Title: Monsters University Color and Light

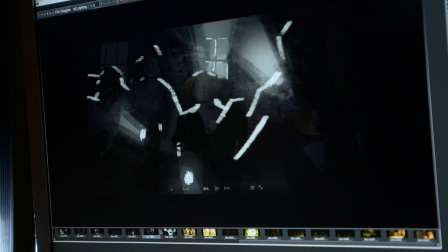4:06 In the cabin, it's a fairly dark environment, and the only light sources at this point are rangers with their flashlights.
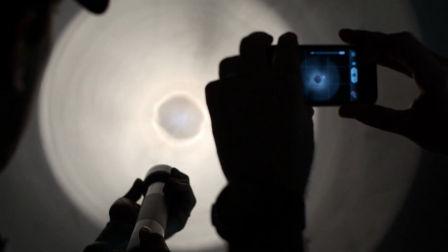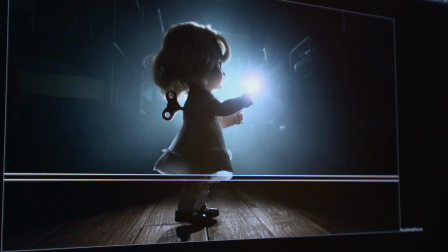4:20 We wanted to reveal ever so little of what's happening in the set, but we didn't want to let the rangers realize that there were two monsters hiding in there.
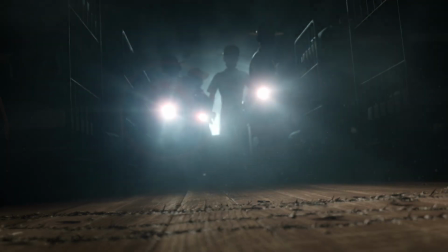4:28 At the same time, whenever the monsters were looking at the rangers, they were all obscured by their bright flashlights and couldn't tell who or how many they were. So this was a great example of working with animation over many months on the choreography of the lights.
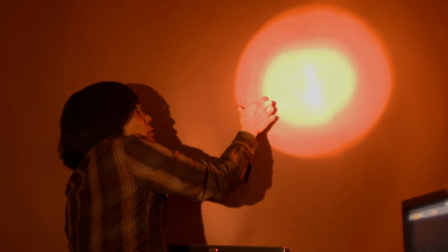4:43 You had to sort of coordinate with other departments to make sure it's not just the color and lighting independently,
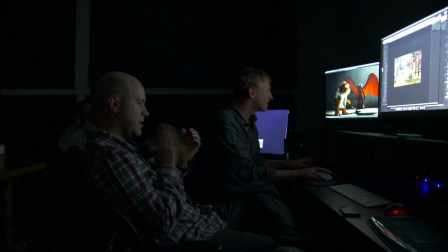4:48 but also working together with designs and camera and so on. None of these are things you'll notice the first time through,
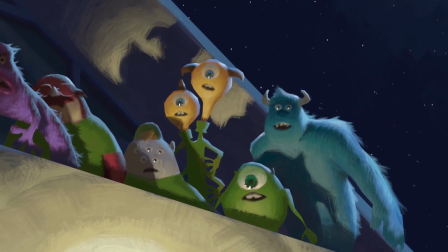4:54 but you'll feel them. It's all about emotion. We wanted to make sure the audience feels how Mike and Sally feel in the environment.
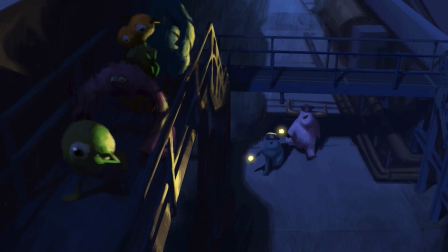5:03 You know, I choke up sometimes in lighting reviews and just how amazingly they were able to capture those moments that we always talked about.
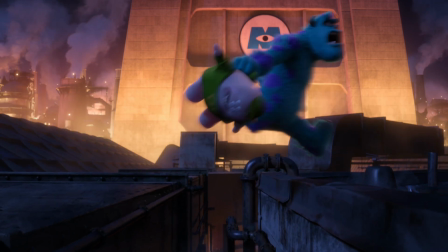5:11 And they make it better.